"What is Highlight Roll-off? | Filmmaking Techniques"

So I want to ask, what do you perceive as one of the core values that makes an image look cinematic? And this term has been highly debated since the DSLR revolution with the 5D Mark II because there's a lot more that goes into making an image look cinematic than just the camera that you're filming on.
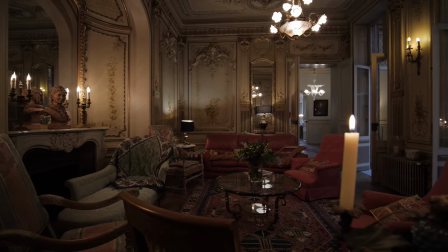0:17 The costume, the lighting, the location and even the acting can contribute to a cinematic looking image. However, there is of course a stern difference between the image quality from an ARRI in comparison to a GoPro. Now is that just down to the sensor, the resolution, the frames per second, the color science? Well it's a mixture of them all but one value that is often overlooked is the highlight roll-off. So if I just turn on this spotlight behind me and on the B cam tilt up so we can bring it into frame I'm sure you're going to notice a stern difference between the two. The A cam is a red Komodo and the B cam the Canon R5. On the Canon R5, a very capable and well-manufactured camera, the ascension into the highlights is very quick until we get to that clipped area simply because the light is too bright for the sensor to capture any data. With the red Komodo the highlights slowly ascend into the brightest areas and there's a nice gradual highlight roll off. This is one of the most often overlooked aspects of making an image look cinematic.
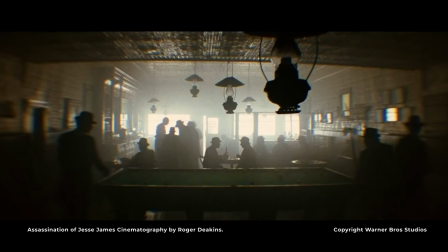1:25 A common myth within the film world is that every highlight needs to be saved.
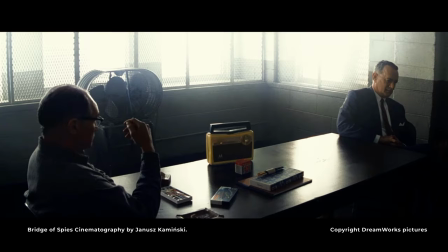1:30 But the truth is you will often see highlights in movies and TV shows that don't hold any data value, like from the sun, a window or the sky.
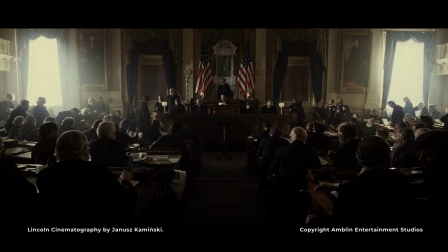1:39 So what makes these highlights visually appealing? Yep, it's the highlight roll off.
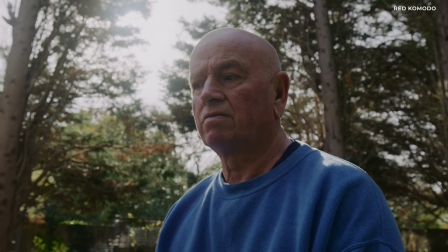1:44 Now the highlight roll off is a characteristic of celluloid film, where the highlights gradually round off and fade into white rather than having a sharp transition.
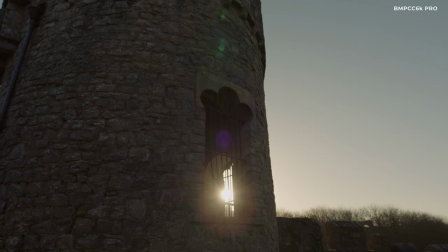1:53 It's organically pleasing, not digitally compromising.
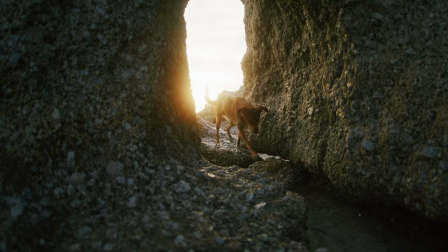1:56 Of course, when we hear the term film look, it refers to the visual aesthetic of images captured on celluloid.
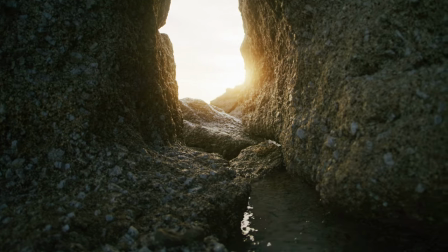2:03 Now, digital camera companies have been trying to replicate this highlight roll-off for years, with some like Red and Arri leading the pack.
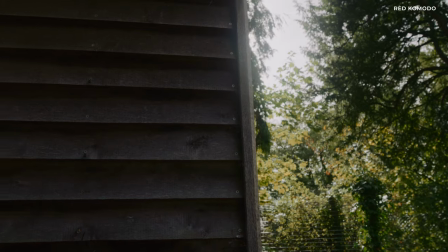2:10 So while colour science, dynamic range and sensor technology will set the barrier for how well a camera will produce a cinematic image,
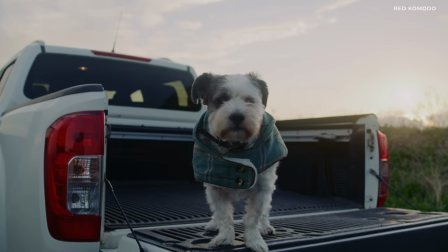2:17 I genuinely believe that highlight roll-off can be one of the most prominent attributes in making your image look filmic as opposed to video.
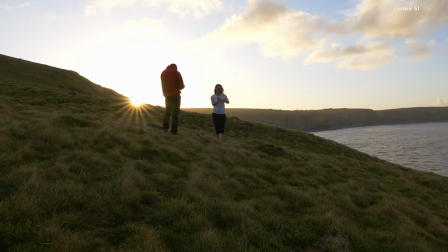2:25 In contrast, when filming with a lower budget camera, the digital images can have a limited dynamic range and tend to clip at either end of the tonal scale.
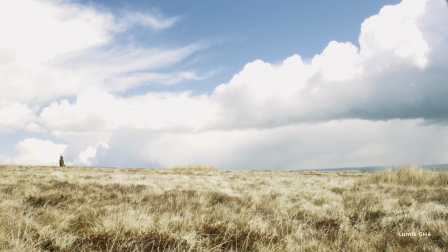2:33 The highlights can quickly become overexposed and turn into flat white areas with no detail.
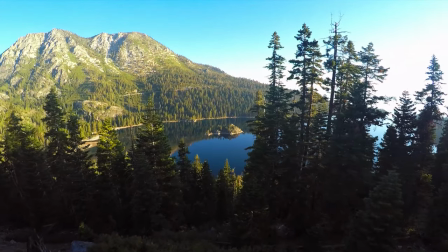2:39 This happens because the photo sites that make up the digital sensor have a linear response and quickly reach what is called the full-world capacity,
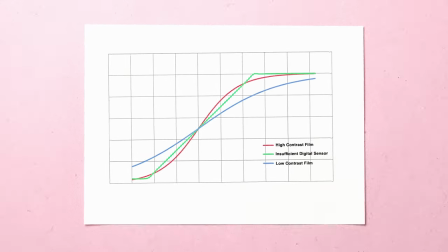2:47 lacking the relaxed increase in the overexposed areas as seen in film.
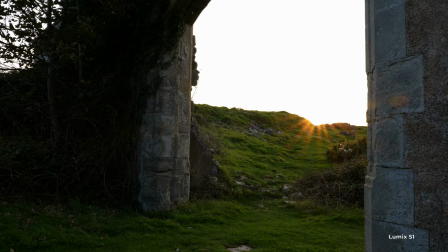2:52 So you may think, okay if my camera doesn't have great dynamic range or an excellent highlight roll-off I'm kind of doomed in this sense,
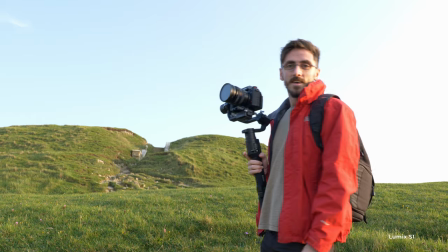2:58 but no that is not the case because we can somewhat mimic highlight roll-off with a diffusion filter. So this here is a diffusion filter and this one specifically is the Tiffin Black ProMister Fusion Filter and it's known for creating a hazy glow around the brighter objects within your image. It's able to do this down to etched imperfections of the glass. When the light rays hit these imperfections they'll redirect, scatter across the uneven surface, create a hazy glow that these filters are known for. And it's this tool that may help you obtain a more filmic image if you find that your camera just isn't capable of gradually rolling into the highlights and it clips too fast.
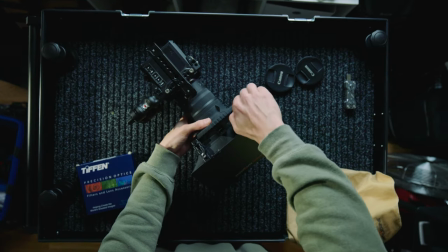3:39 So we know that film has the gradual rounding off of values from the highlights where they fade or progressively bloom into white.
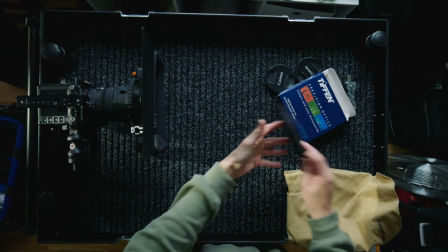3:46 And we know that diffusion filters spread light and soften the transition between highlights and white areas.
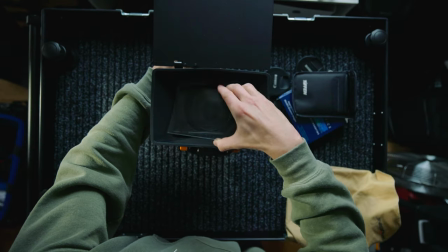3:52 So okay, you probably get where I'm going with this. Yes, we can use a diffusion filter to prevent the highlights from appearing too harsh or blown out.
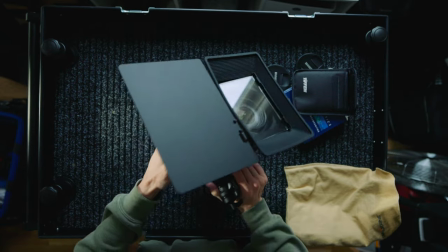3:59 When using a diffusion filter, filmmakers and photographers can add a subtle layer of texture and tonal variations to the image
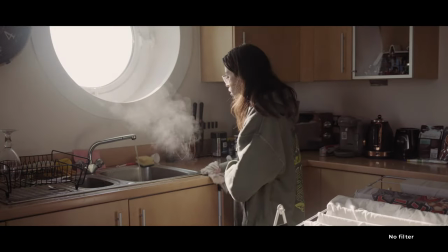4:05 which can help enhance the image's overall perception and create a more cinematic look.
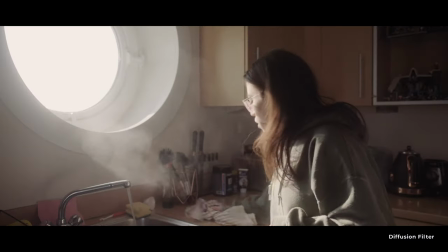4:11 So while a blossom around the highlights and highlight roll-off are inherently two different things and display different visual characteristics,
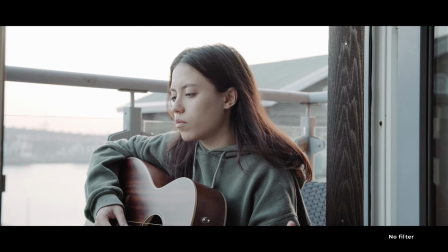4:18 the hazy glow created by a diffusion filter can undoubtedly push you closer to producing a more naturally pleasing image.
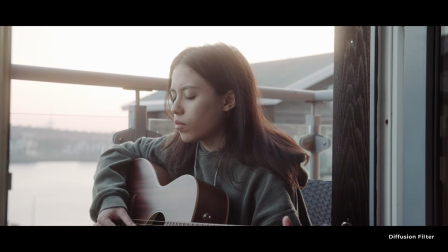4:24 You may be looking at these comparisons and finding yourself thinking, Lewis, these differences are so small and yeah you would be 100% correct.
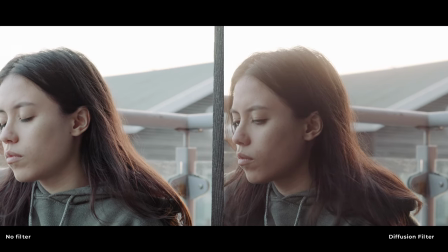4:32 Quite like our negative fill examples the difference is minimal but it's the combination of these
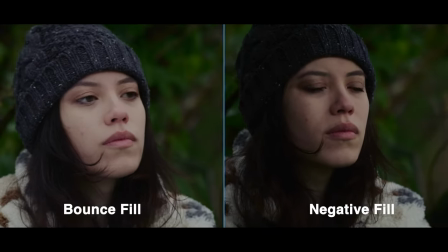4:38 incremental additions that contribute to a filmic image not just any singular camera.
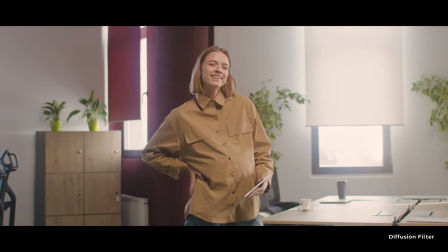4:44 As I noted in the introduction although the diffusion filter can give your work a cinematic look relying on something other than this effect is crucial.
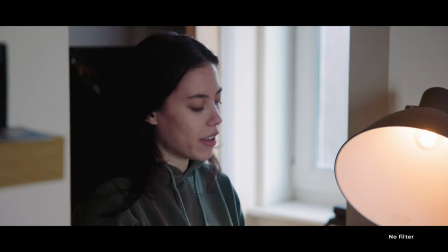4:52 The cinematic look is of course created from a combination of factors not just diffuse light and hazy glow so make sure to use the filter to
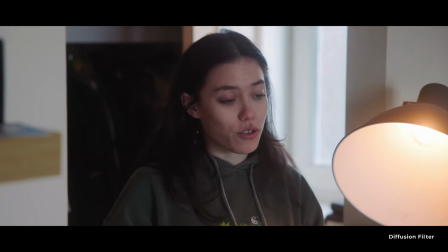4:59 contribute to the story that you are trying to tell but in general if you find that you're working with a camera that has limited dynamic range and
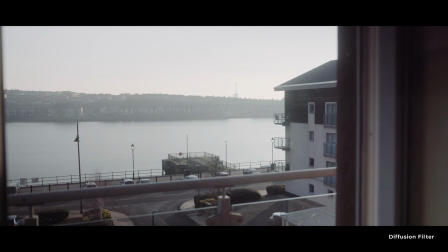5:06 the highlights are being clipped too quickly while a diffusion filter won't help the dynamic range it will help the ascension into highlights
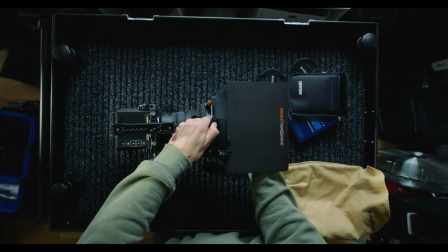5:13 appear more organic and less visually displeasing all right guys i've been lewis with fedivo and i will catch you next time